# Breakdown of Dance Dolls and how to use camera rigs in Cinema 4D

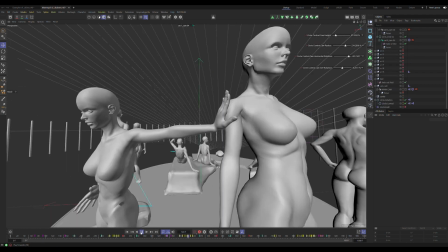As promised, here is a short breakdown of my scene. If you want to do a lot of camera animation, setting up a camera rig is the best option.
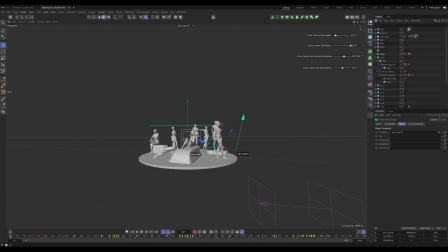This way you can easily control everything with a few well-placed sliders.
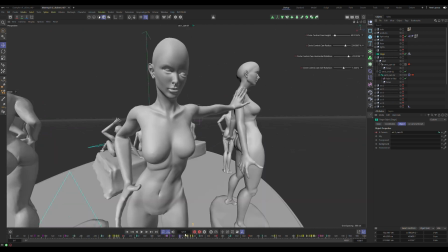Since I have multiple cameras in the scene, I use the stage object to switch camera.
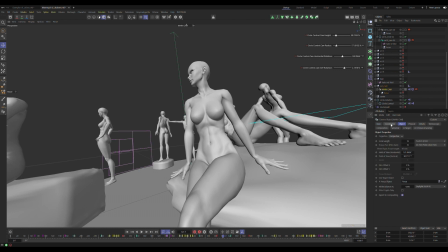Selecting the main camera, you can see I haven't keyframed anything. But there is an expressor reference to the control panel here. It's being driven by a slider on my main control panel. You can see the expresso reference here.
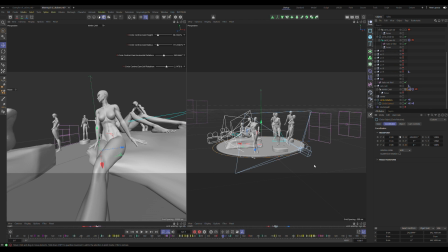The camera rig consists of two circles. Circles are great for camera controlling because you get most of the animation for free.
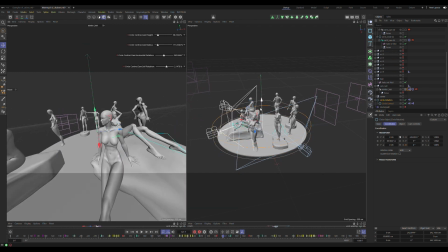As I move the first circle up and down, the camera attached to it moves along, while also focusing on the point in the center of the scene.
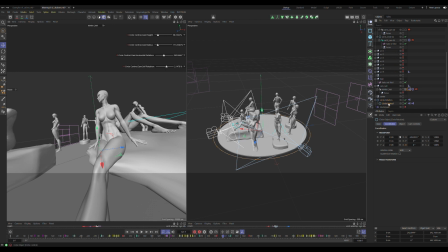This way I don't need to animate the position or rotation of the camera. the second circle is the control panel and it's not supposed to be animated you can see the Y position has an Express a reference here as well I created a new button with user data the user data is useful
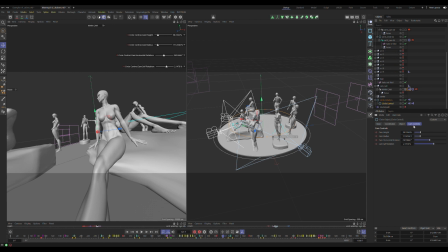if you want to create your own panels or menus this panel controls all the movement of the main
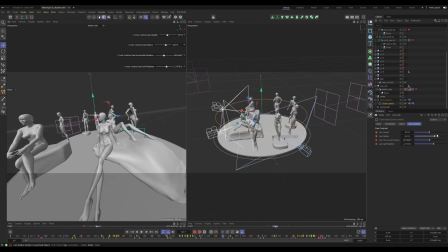camera the first three sliders control the height rotation and radius of the parent circle.
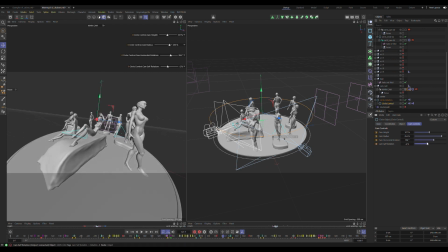This last slider controls the camera rotation.
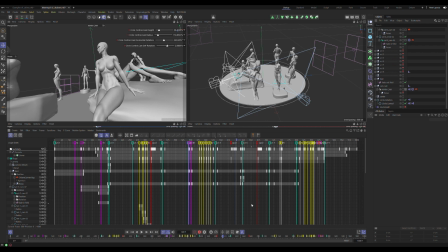In the timeline I mark down the different sections of the music to correctly time the camera movement. I also added chapter markers green that helps me structure my camera hierarchy.
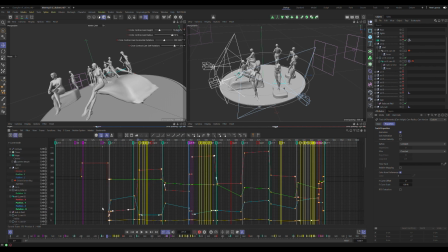In the timeline you can see all the keyframes for the control circle using the four sliders. Starting with height animation I started with a rapid move then followed up with a slow linear continuation then
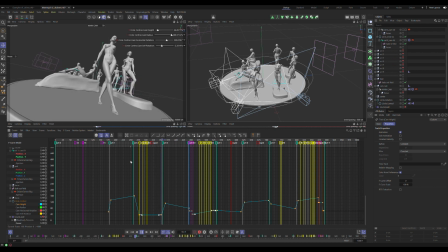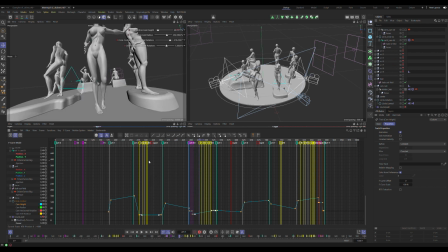I did a frame by frame cut to quickly move around the scene moving
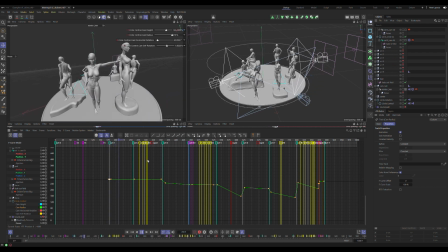on to the radius I really paid a lot of attention to the music to try and find the best move for a specific part
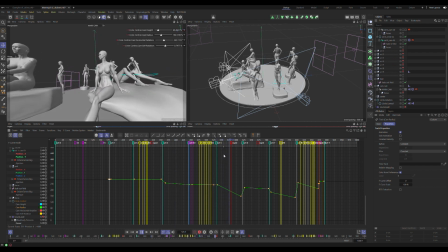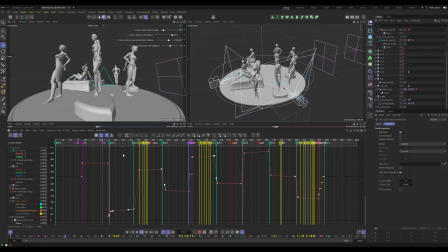for the rotation I used a linear moves with no easing to make the hardest possible transition always followed by a slow linear continuation then another frame-by-frame transition to spice it up
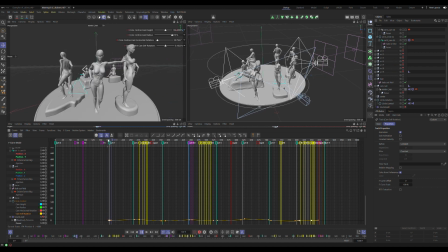the camera rotation is more subtle and is just for adding the last touch in
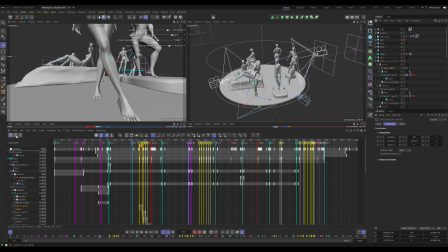between the main camera added some micro scenes using one or multiple camera setups for this section each camera only has very little movement then
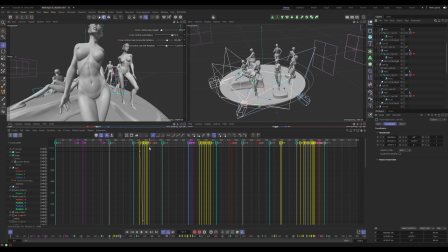for this section I use a single camera to make hard transitions all the way in here you can see the frame-by-frame cuts
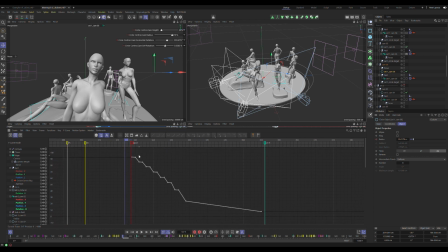each step has an extra keyframe to extend the cut of the frame otherwise it becomes really hard to notice what's going on as before i continue the movement so
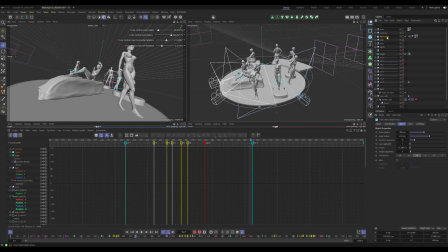nothing is standing still for the light setup on the opposite side of the scene i placed it using espresso The idea is that it's always in front of the camera, but Expresso seemed a bit unstable in this case. Here you can clearly see it having trouble, either moving before or falling behind.